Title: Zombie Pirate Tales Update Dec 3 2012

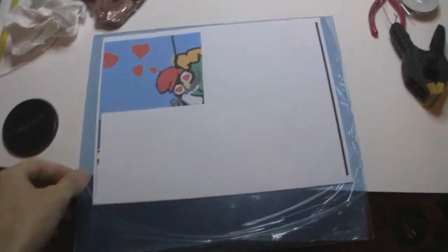Hey everyone, it's Mark, and what I've got going on here right now for the Zombie Pirate update is
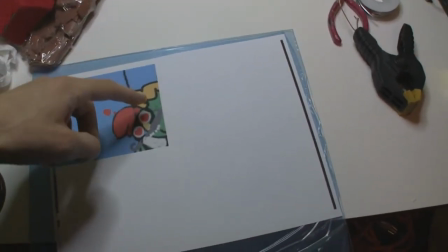I got this sheet of paper, and I've actually cropped, I've cut out a lot of stuff that was in this frame,
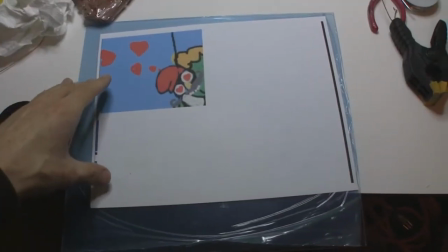because this is part of one of the gags in the film,
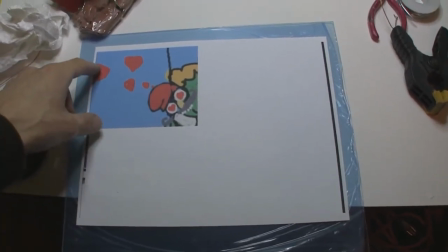and what I needed was to have a printout of this, the exact size of the frame,
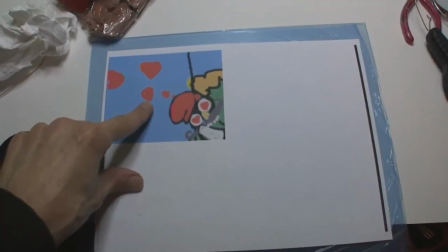so that I could have these little hearts. And these hearts are going to come out of Ruble's head.
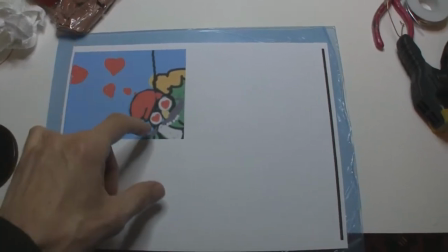He falls in love with the zombie, and he jumps on her, and you know, there's hearts in his eyes.
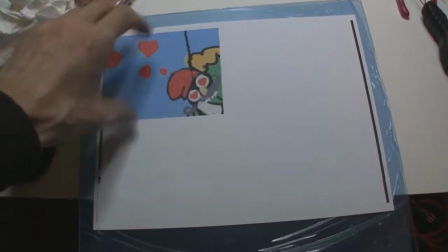And then, kind of like a comical way, I just want to have little hearts kind of emanating from his head, almost like you would see in a comic book, right?
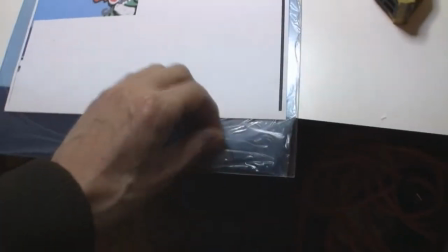So, what I have here is a piece of plexiglass, and underneath this plastic, it's clean,
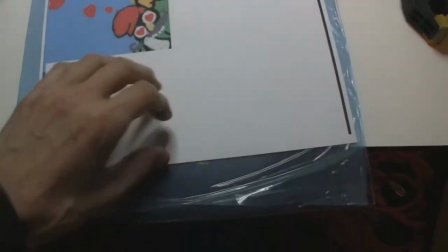and so I'm going to remove that later, but what I need to do is I need to mount this plexiglass in front of our green screen.
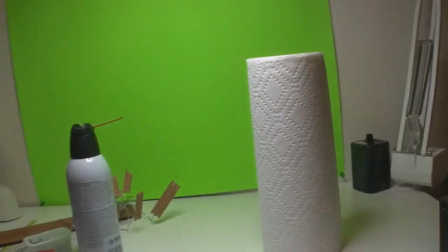Of course, I'm going to have all this stuff out of the way. And you'll be able to see through it. And it'll be up like this.
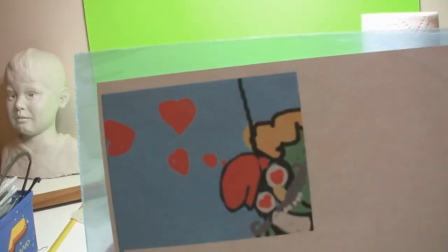And then I'm going to film the hearts. I'm going to light the hearts, you know, with my lights to make them look like they fit into the scene.
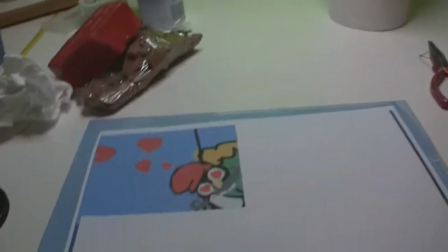And then I'm going to animate them.
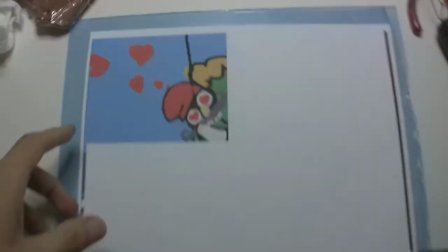But what I want to do is I want it to have this printout so I can see how much I had to make, you know, how many hearts,
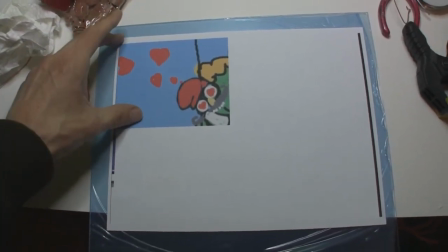how much space is going to take up in the frame. And then I'm probably going to animate these on paper.
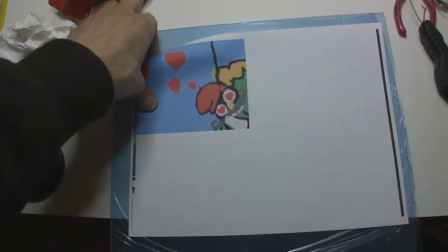So I'm going to flip, you know, sheets of paper back and forth and see how they look.
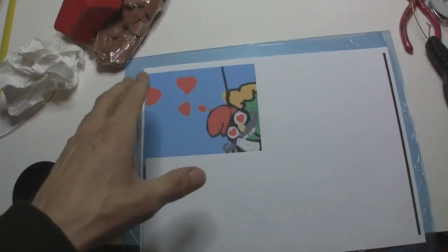And then I'm going to animate them using my web camera just to test the motion and the timing of the hearts.
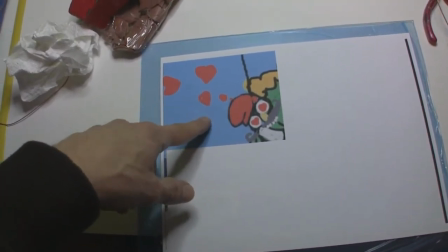So I'm probably going to shoot these on twos so that I don't have to make a lot of hearts.
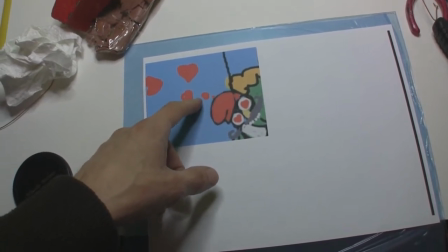But I'm probably going to have like 1, 2, 3, 4, 5, maybe 6...
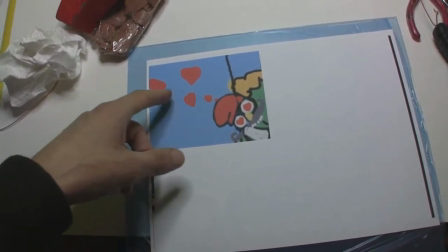6 hearts per cycle,
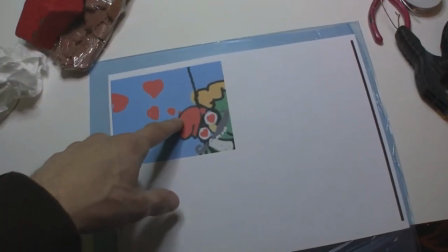so that's a quarter of a second from when it starts out small to where it gets big, and then it might just like pop,
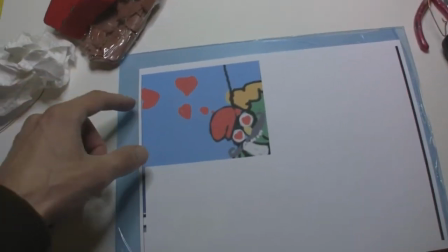like you've blown a bubble or something and it just pops in the air. So I might have like little lines that shoot out from the edges and see how that looks.
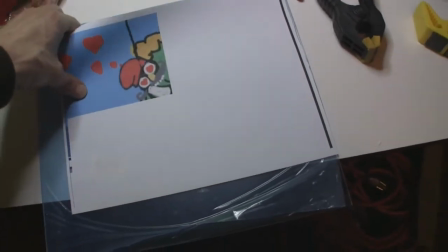But this here gives me a starting point where I can, you know, figure out what I'm gonna do, and
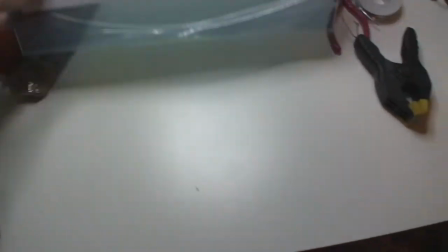you know, hopefully it turns out nice.
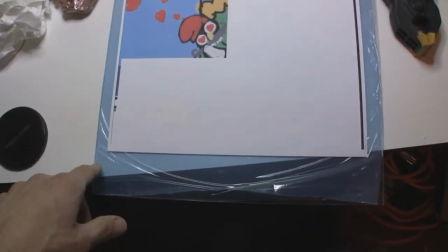So what I'm probably going to do next is I'm going to create the base of this plexiglass, and it's going to have to be 90 degrees on my desk like this,
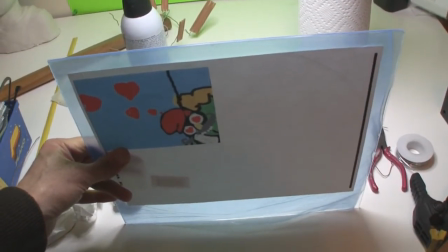and probably going to take just a piece of wood,
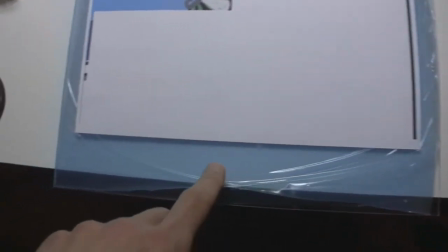probably drill a couple of holes in here and carefully screw it to a piece of wood, which I can then clamp to the table somewhere.
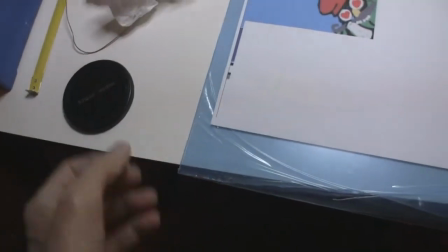Not really sure if I'm going to do it out this far, or maybe I'll have a piece that goes like this.
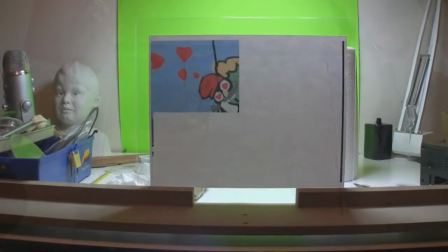So anyway, I'll show you guys what that looks like once I'm done. Okay, so here's the setup, and as I said, I still have to animate some of these hearts,
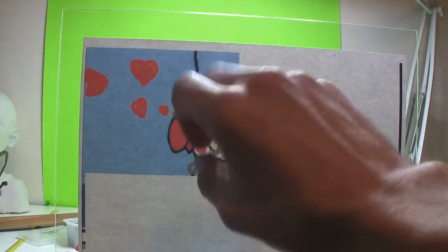and probably going to do that on some paper and make it look nice first, pre-animate it,
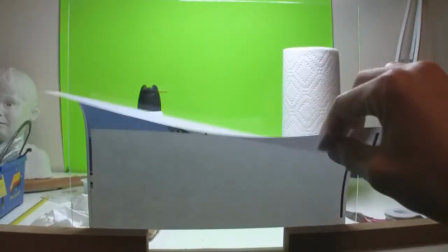or test animate it. And then you can see, here's the plexiglass, and it, since it's clear, you can see right through it.
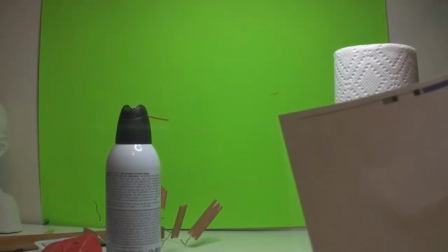Got some sawdust on here, it looks like. But I'll clean that all off.
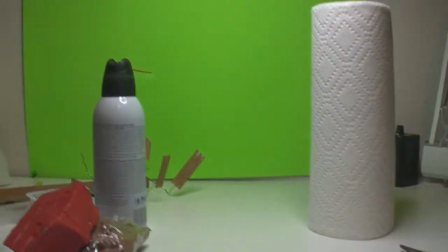I'll use my duster that you can see behind there and just dust all this stuff off. And then the clay that I make, you can see, is going to be back here.
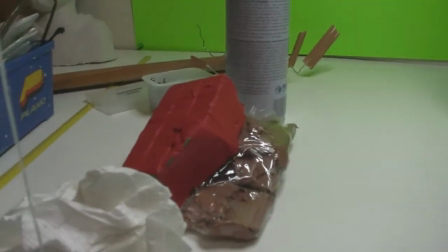It's going to be slightly less red than what you're seeing here.
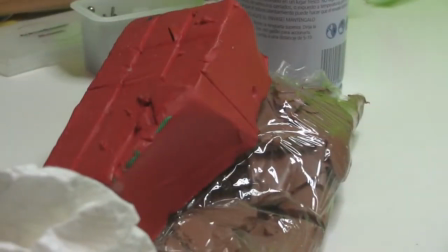I'm going to put some brown that's nice to it and mix it in with it so it's not as vivid.
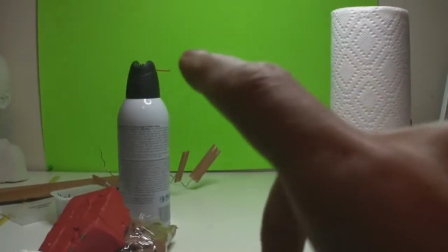And what I'm going to have to do is when I stick that clay on here to animate it,
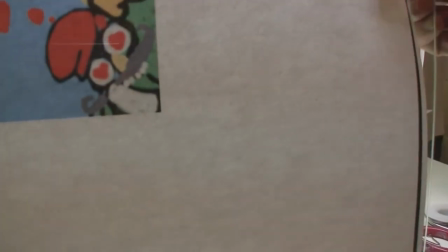I'll probably just take my paper, and I'm going to register it.
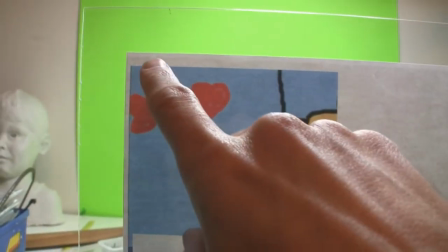Maybe I'm going to take some dry erase markers and put little dots in each of the corners.
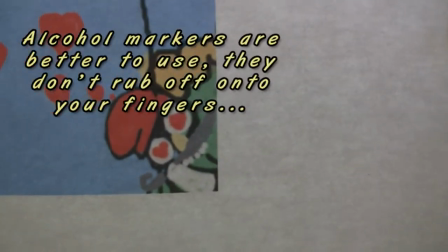And then the static will just, I guess, you know, it just seems kind of convenient.
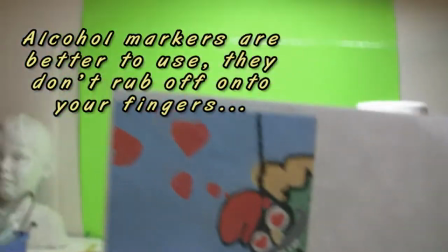There's static electricity on here, so I'll probably just, you know, stick it on like this.